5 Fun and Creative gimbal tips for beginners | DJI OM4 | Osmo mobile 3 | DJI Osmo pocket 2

Hi all, I'm Age from Liquid Earth, a channel all about video and photography. Today we're going to look at five creative ideas for your DJI gimbal or any gimbal for that matter.
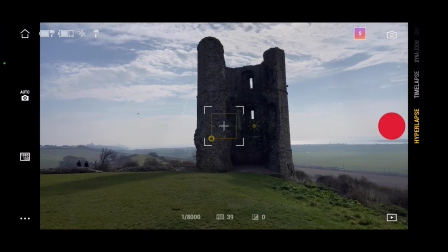9s
Creative effect number one is hyperlapse. Don't take a boring 20-minute video walking around a place.
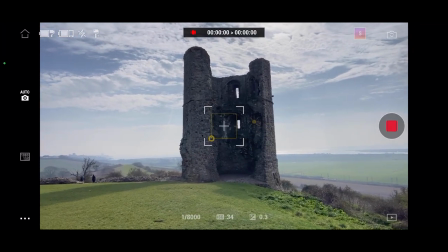15s
Even granny doesn't want to see that. I'm using follow mode, choosing hyperlapse, then I can tap and hold to focus and adjust the exposure by dragging up and down.
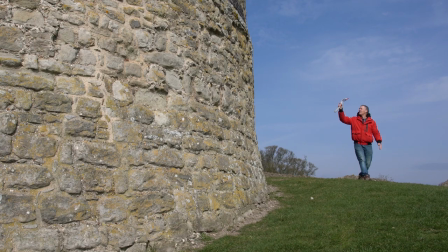23s
Press record and off we go. As we get closer because i'm in follow mode i'm tilting up and then as i walk backwards i'm tilting back downwards
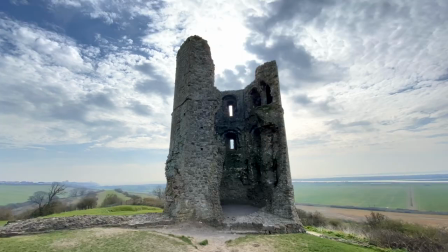32s
press and hold the trigger it will lock it in place and keep it nice and steady here's how it came out i
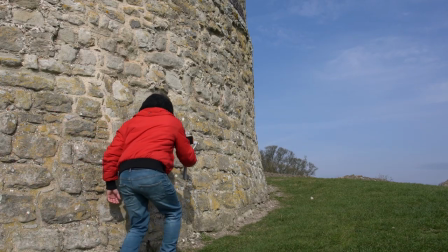39s
tried a couple of different options here i walked around the turret instead and here's how it came out clone
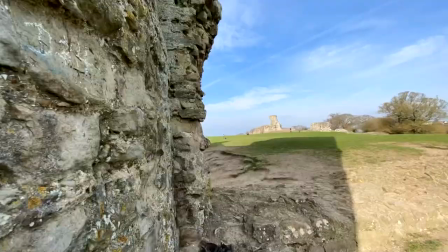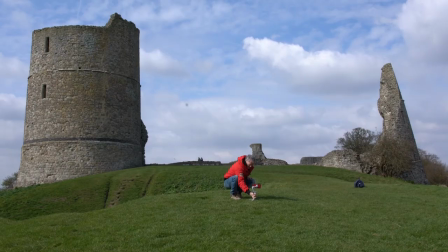51s
me is a feature in the pano options choose that and it's going to guide you to take three pictures of your beautiful self especially on a tripod or use your mini stand.
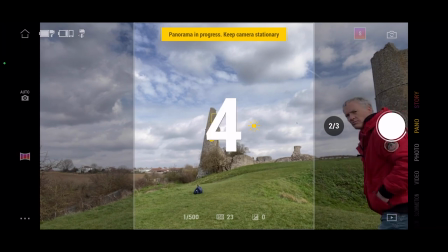63s
It will take the first picture and automatically move to the second position. Bonus tip, make sure you pull your pants up.
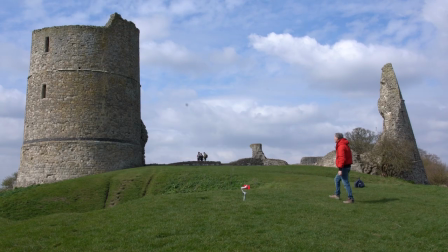72s
Once it's taken three pictures, you're going to quickly stitch them all together for you and create this nice little pano effect.
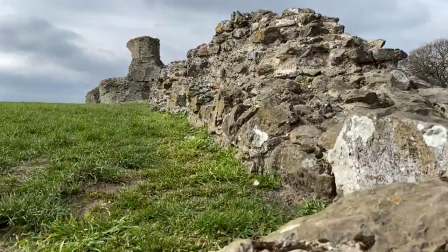82s
Creative effect number three is the crane shot. This is where you start low and go high usually.
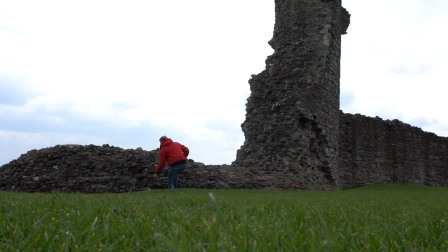87s
You can do it the other way around. You can attach your gimbal to a tripod or a light stand so you can get some real height on it.
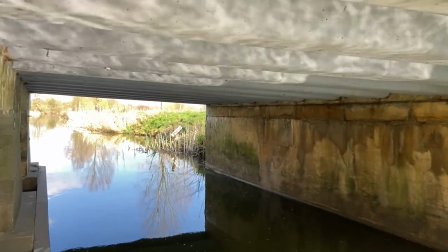96s
Get these creative effects so above the bridge and below under the water or you can flow it out in front of the water.
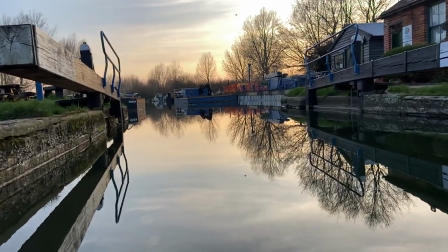103s
I like to film in slow motion because then you get the option to either play it back in normal speed or slow motion afterwards.
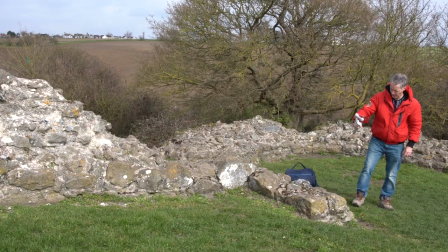110s
Try them both out and see which is best or just use the little stand that comes with your gimbal
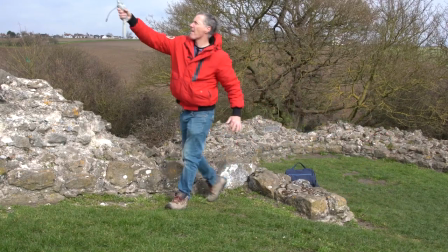117s
try not to stumble and then move in and up so
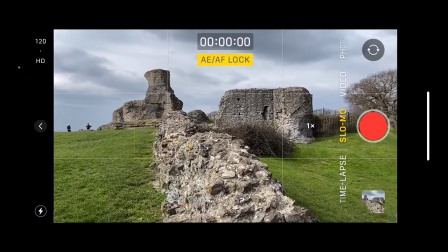124s
I'm focusing on the scene by tapping and holding about ten foot or so in to get everything in focus apart from the very
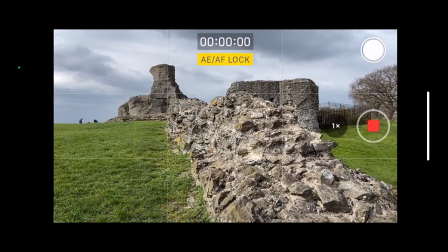130s
closest objects then we'll start really low and we'll move up and in and play it back in both speeds
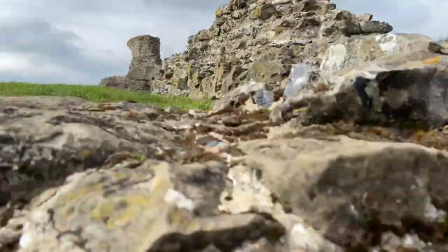137s
to see what's best so here's the version in normal speed comes out right
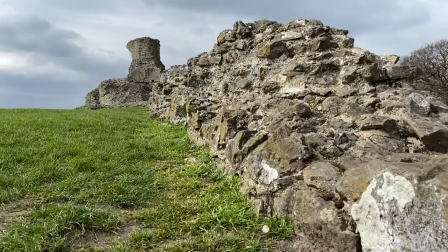145s
and here's the exact same clip in slow motion i think i actually prefer the slow motion version on this one
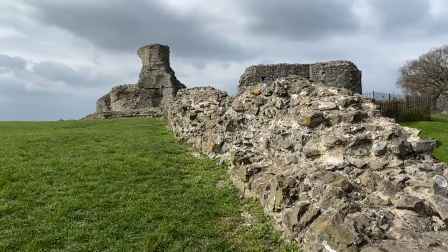151s
in this version i let the camera do the focusing so when i got really close it focused on the close objects
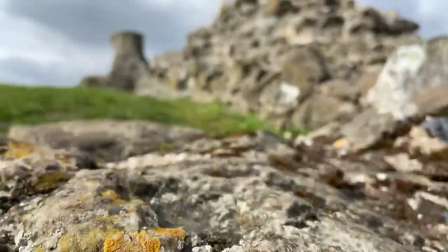160s
but then as soon as you go up it focuses on the whole scene to bring everything into focus
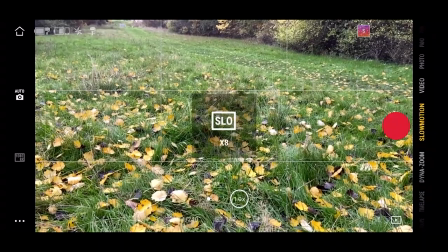165s
so you get this pull focused effect creative effect number four is the dyno
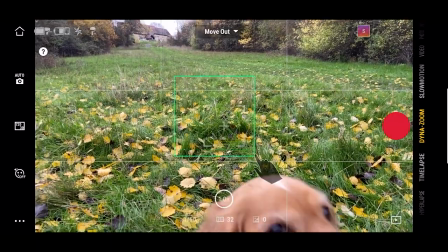170s
zoom choose that from your menu and then you can either walk in or walk out so choose one of the options drag around your subjects
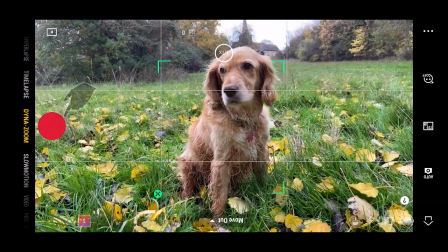177s
and then you're literally either walking in or walking out depending on the option you've chosen and this gives you the effect that the subject stays the same size
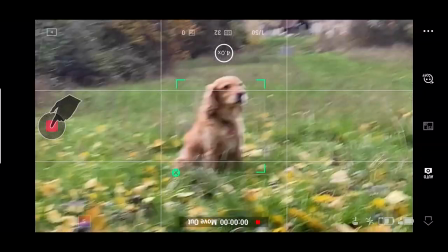185s
and the background gets larger if you're moving out so the opposite for what you would expect or if you walk forward background gets further away
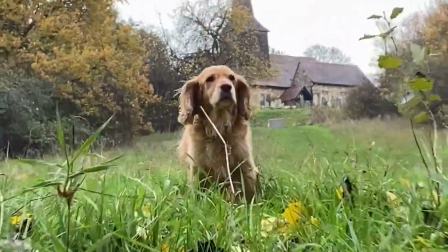194s
this is really tricky I usually have quite a few attempts and see the background can get quite shaky at times